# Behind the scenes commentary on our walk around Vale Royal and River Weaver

Today we're going to look back at our journey to Vale Royal and the River Weaver. Now this was a spontaneous journey. I knew nothing about the location, so I'm looking forward to seeing how I made content out of this by not knowing anything about the location. So let's look at the best bits, see what we've learned, and let's journey on.
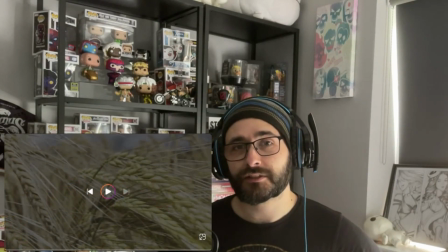So I've done this on a few videos now. Before I've even started looking back at the footage, I want to talk about the introduction. Now I do have this habit, if you've watched previous videos,
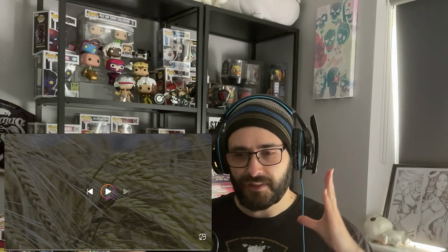of basically zooming in on something and then panning to another destination to look at the view in the distance.
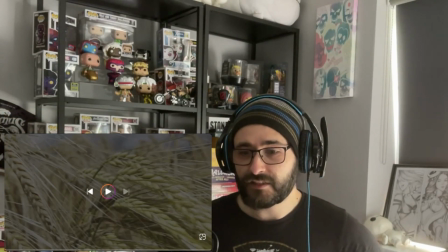It may get a bit repetitive, but those are the type of shots I really like.
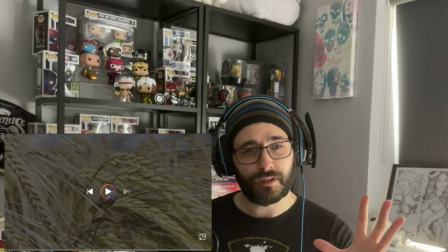It basically allows you to focus on something and then take the audience to another location.
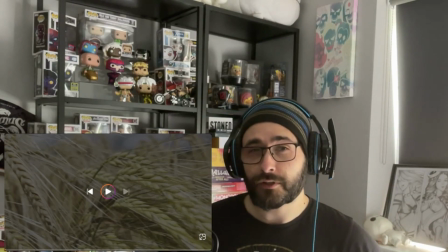It's also very good for transitioning as well.
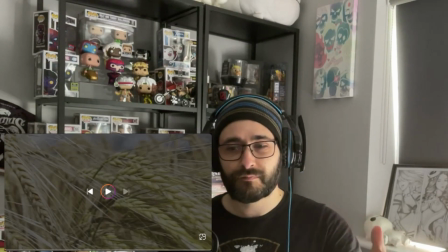Now, obviously this leads into the coming up, but you're only using 4 or 5 seconds of the audience time to get them into the video,
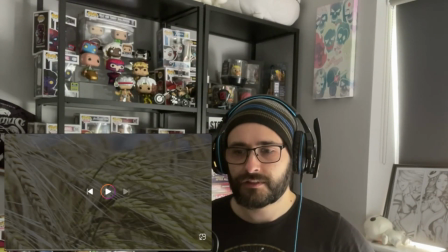see what's coming up. All right, let's have a look at this footage.
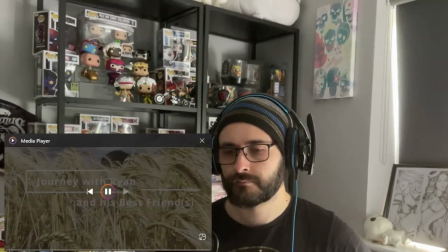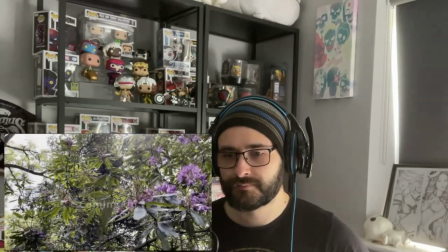Yeah, it's a beautiful shot.
Coming up on this video, we flowers, excellent.
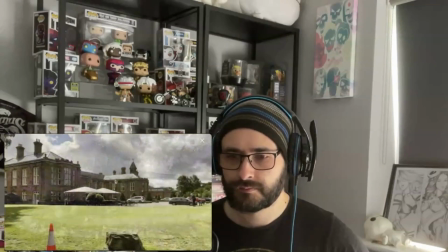About in our local area, we stumble upon a golf course we quickly retreat from.
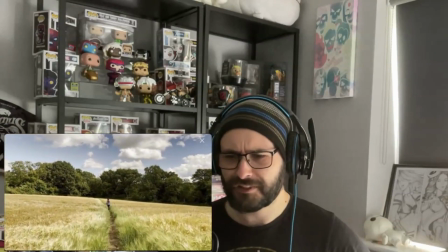We take photos.
Not very dog friendly, that golf course.
And we get denied by a sign.
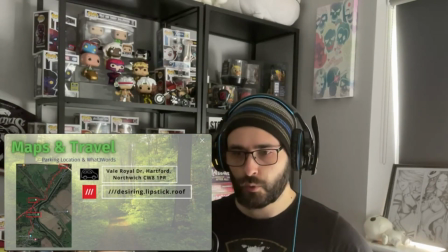Yeah, the sign says no dogs. So the map's quick now and you go through it quite quickly and there's information there.
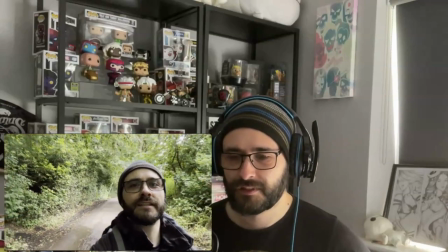You can just simply pause it if you really want to look at that map. Oh, it's nice to have Christy in the shot with Vale.
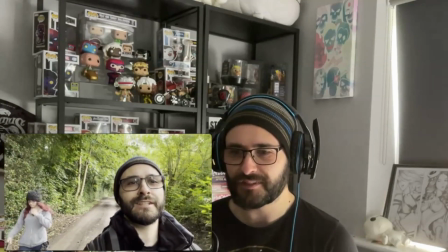She tends to avoid the camera like nobody's business, but you know, that's her preference, of course.
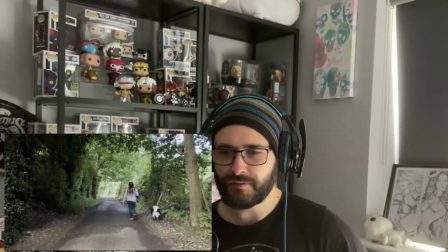I think early on in the video I wanted to put a bit of an emphasis on the fact that this was just a casual stroll.
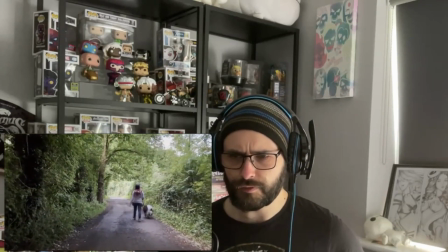You know, you're not going to type into Google Vale Royal local walk or something like that.
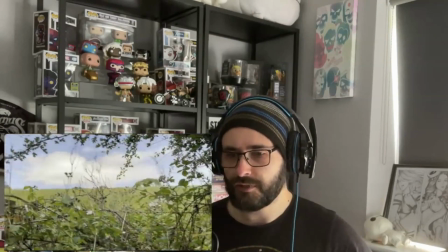Very doubtful, but it's just a lovely, nice stroll in your local neighborhood, as it were.
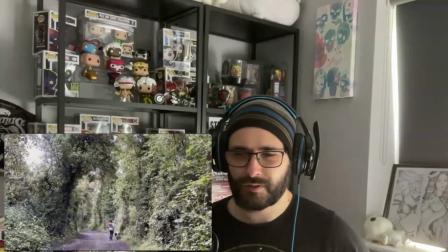I mean, this was what, 10-15 minutes away from us, or wherever we were that day.
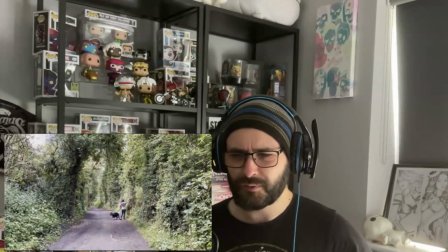I think we were going shopping.
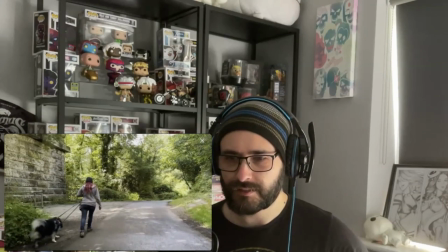So you'll find with a lot of walks like this, it's, you know, a long trail,
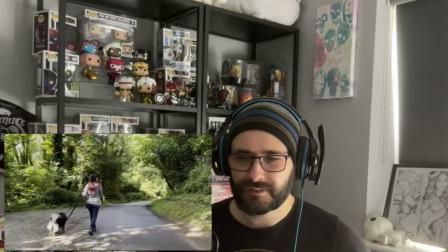a lot of similar things, and you kind of have to take footage of stuff that kind of stops the monotony.
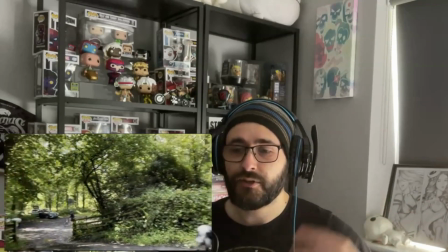So, you know, you've got the bridge, you've got this car park coming up, you know, you want to keep the audience, you know, engaged, but, you know, showing them different things.
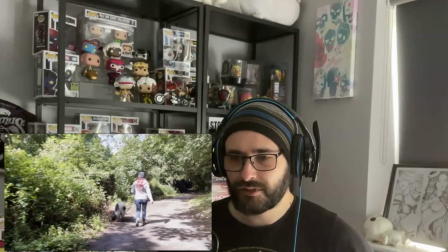But I would say about like a mile or two is quite a lot of the similar footage you see here with just going down this lane.
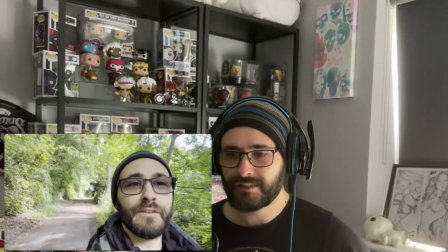See, I'm always much about, you know, honesty and authenticity here. You know, I'm not trying to fake something or be disingenuous.
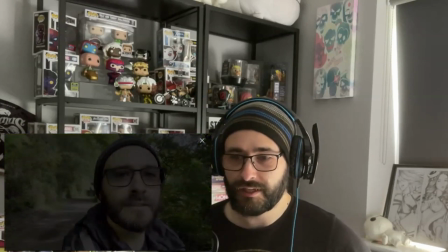At the end of the day, this was a spontaneous walk and I just wanted, I had all my gear with me and I wanted to create some footage.
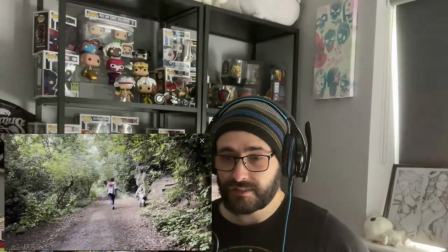It's not going to be one of the best destinations. It's not going to be the one of the most searched.
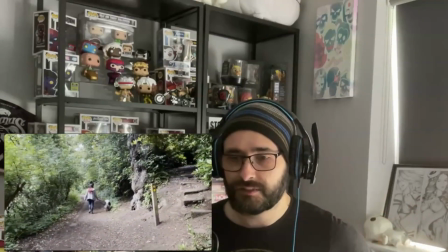But at the end of the day, I wanted to practice and improve my content. So there I'm setting up future scenes.
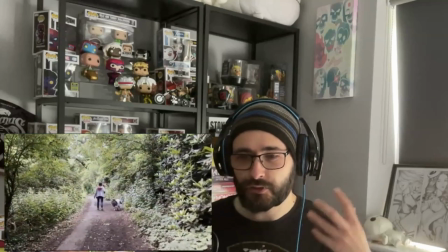So it's why it's very interesting in the map that it kind of just veers off.
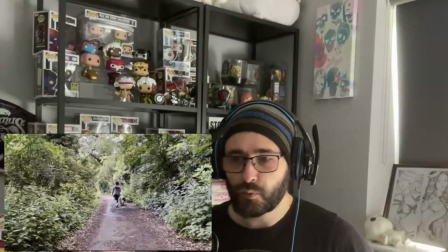So, you know, I'm trying to keep the audience engaged on where we're going and give them a future tease to a future location.
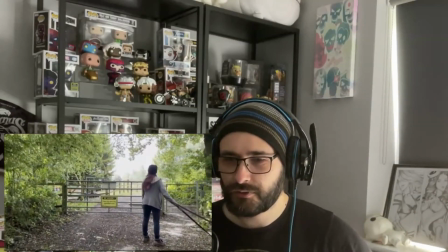Now, I think here there's actual audio. Yep, there you go.
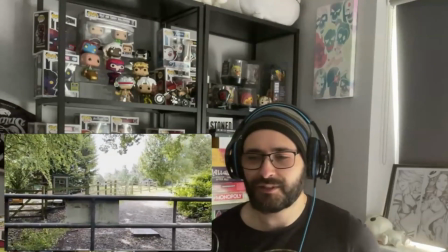I said about the golf course and then I've obviously recorded an introduction to the golf course over it as well.
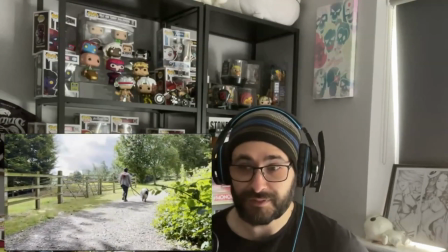Little mistake on my part, that.
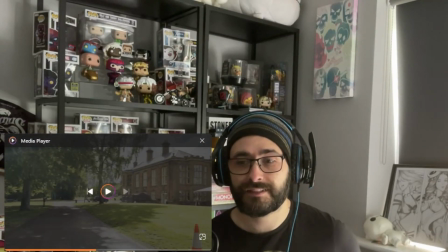So I've paused it here because I just wanted to note I did take a lot of photos and a lot of footage of the golf course, but we found out very quickly this was not a dog-friendly area, and a lot of footage didn't make it in because, again, it's a lot of people, a lot of cars, a lot of ambient noise, and it wasn't great for the content.
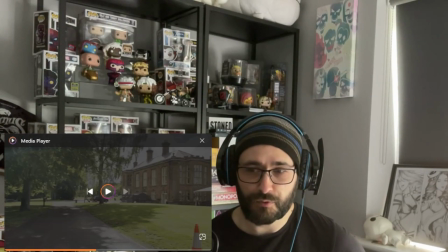So again, kill your darlings, and we moved on to a safer area.
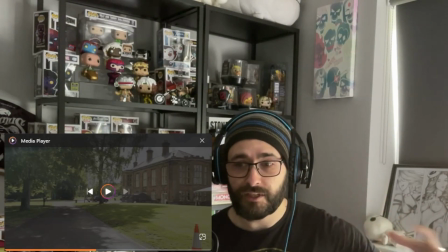But you'd find out later on in the video, this location kept leading us to either the golf course or areas where it wasn't dog friendly.
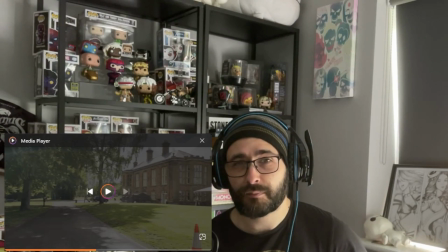So just keep that in mind in your local walks, and when you do discover new places, pay attention to the area and the signs and see where it's, you know, safe for you and your dogs. All right, let's get back into it. So yeah, we basically went down that trail, got to the golf course,
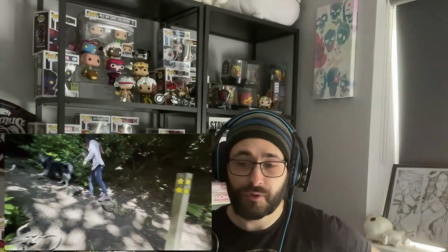and then we take you back to this marker where I mentioned the journey would continue later on.
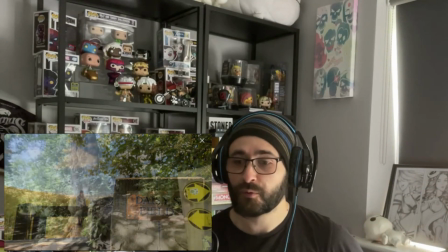A little adventure we took when walking around the area. Now I was going to use that as a thumbnail, but it did not turn out very well,
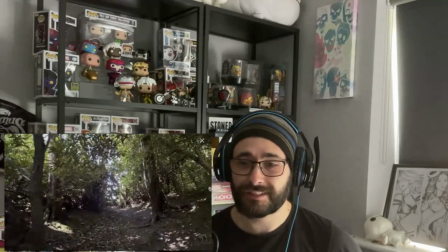but I wanted to pay homage to it because it is a nice introduction to the area.
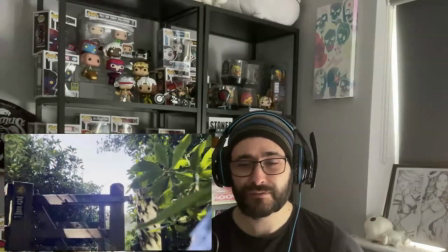It's also very windy in this field, so again, a lot of footage had to be cut,
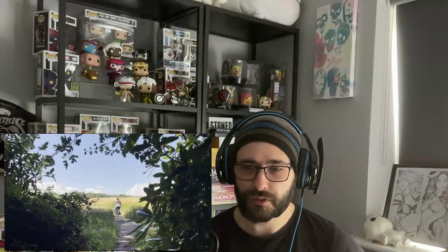or, you know, the audio had to be tweaked quite significantly, and that happens.
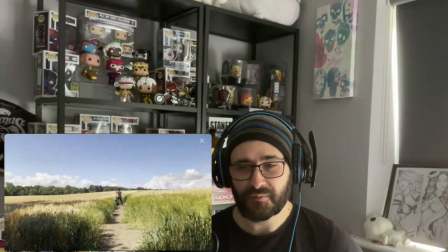And, you know, Valo barking in the distance.
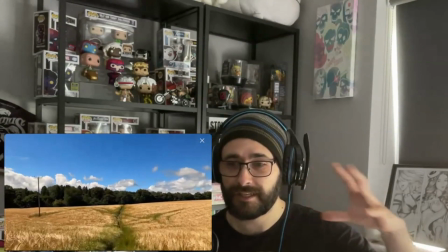I will say this location is absolutely beautiful, but it's the same appearance for miles. hence the time lapse as we go through this field.
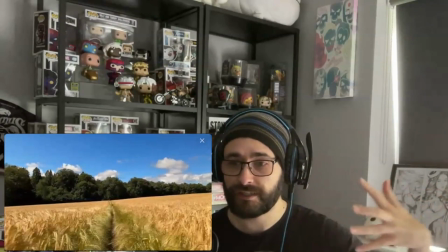Now, I would like to take more footage,
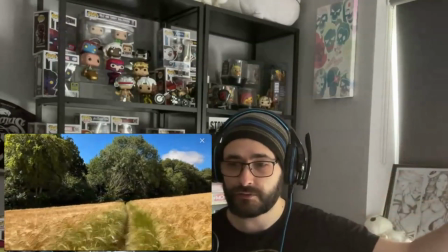but how long can you show people miles and miles of a wheat field or barley or whatever it was before, you know, the audience gets bored?
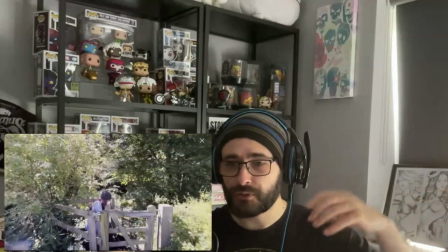So a time lapse there enables me to show the beauty all around us while transitioning into the next area.
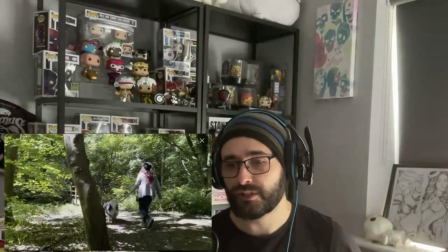Now, I know I'm explaining exactly what you see, but I want to say why I made these choices.
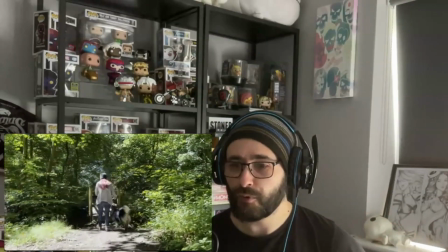Now, a lot of what we see is picturesque, it's beautiful,
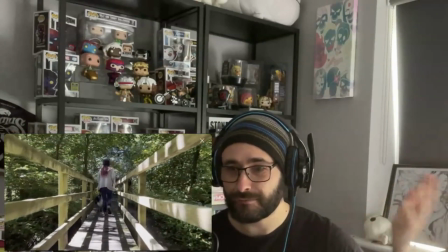but it's probably worthy of 20 seconds on a video before, you know, you're looking at the same thing over and over.
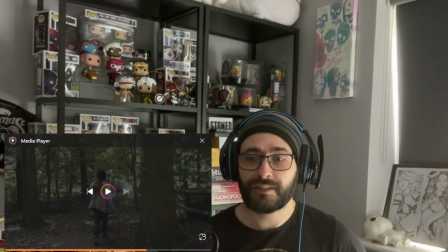Now I've paused it here. Now I know I'm about to explain in the video what happens, but I just wanted a note. Now we did go through the fields and transition to this woodland area, but you'll find out very quickly we transitioned into the golf course again.
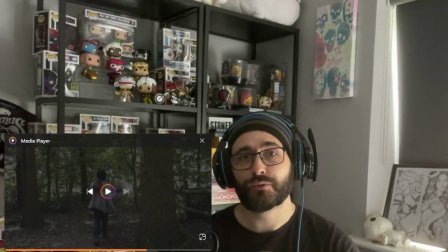So this scene was quite difficult to shoot because we take an audience through a field,
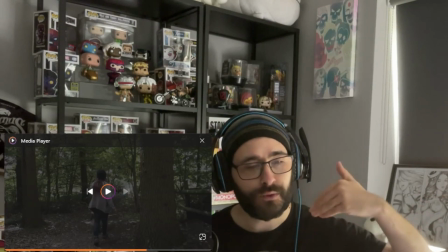we take some photos of Vale, it's beautiful, we time lapse transitioning into this woodland area.
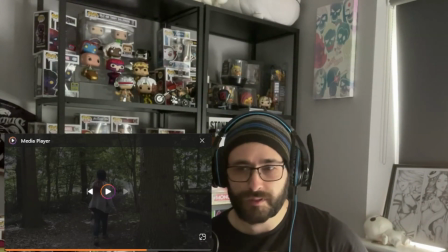But to the audience, it seems like we've been in these woods for about 10-20 seconds, and then I transition them back into the field that I just took them through. Now, this is one of the difficult moments when you're shooting footage. You're trying to keep that transition from location to location.
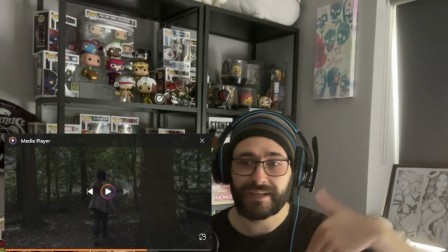To do a 180 in like 10 seconds back into a location you've already been to, it's not ideal, but it's realistic.
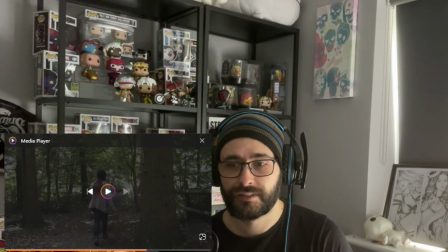You're going to be in journeys where you've got to turn around and go back to another location. You know, this is not a circular route where everything's ironed out for you. This is a local woodland walk. You're going down the trail and you're exploring, you know, A, B, and C. You know, you make what you can with it. You know, keep your dog safe and your journey on. It's that simple.
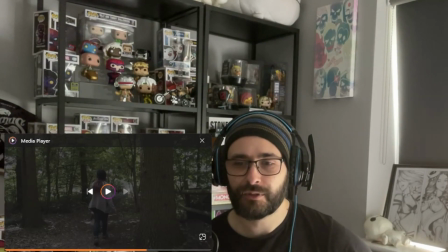I hopefully captured that a little bit in the video, but from an audience perspective, I think it's almost like a tease, isn't it? You go through the field into the forest and then back through the field again a moment later. It's like, whoa, whoa, whoa, what was in that forest?
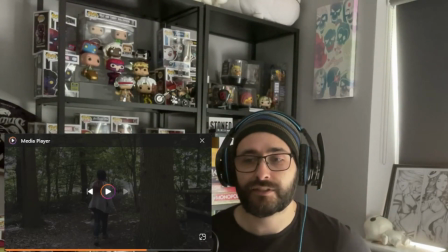And that's why you get this brief explanation saying, whoa, whoa, whoa, we're going back into the golf course here.
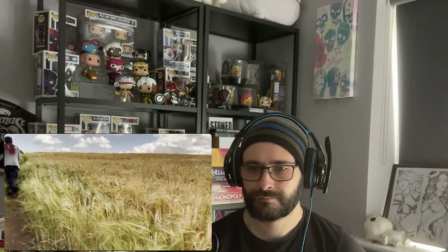This isn't going to work. Let's journey on over here.
There you go, you get all the beautiful scenery.
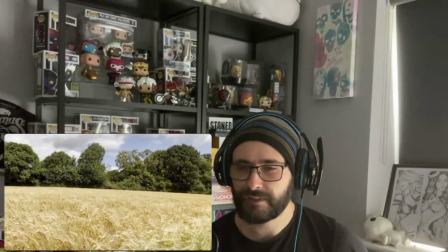There's the intro shot as I transition through. I think I was motivated in this scene to just try and give them something a little different
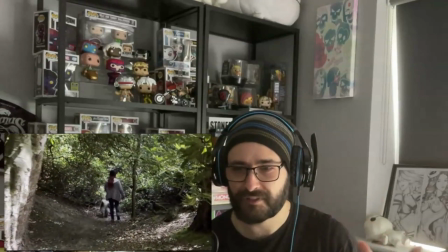because I gave them the same scene twice, basically, from two different views.
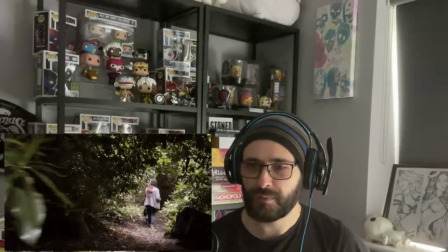So I changed up the music, I changed up the pace, and I float, you know, into a new area.
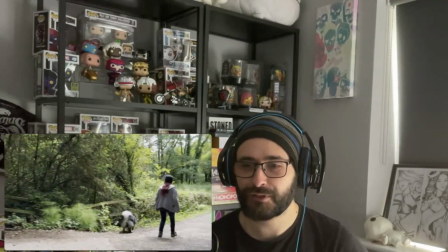Again, ironically, this transition's very brief because we didn't realize the sign said no dogs in this area.
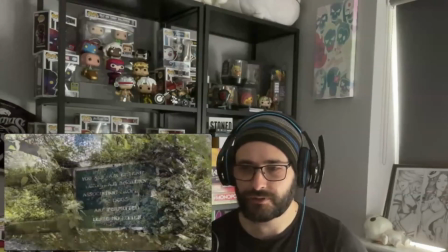See, I didn't want to cheat the audience. You know, we did go to this area.
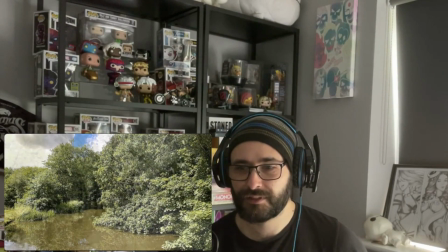It is a marked location I did on the map, but you know, it wasn't something we could do.
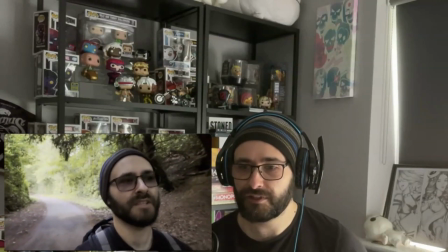We wanted to be respectful of all the fishermen there, and we left the area quite promptly.
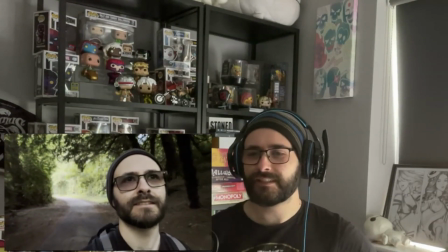It's a very wacky route, this, and it was a learning experience for me because normally we go to, you know,
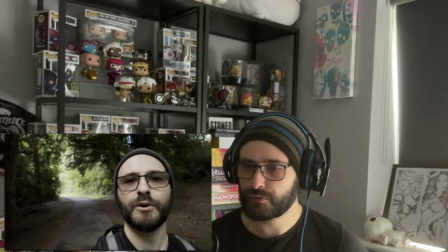destinations where we've got a planned out route, we've got planned out locations we want to take footage of.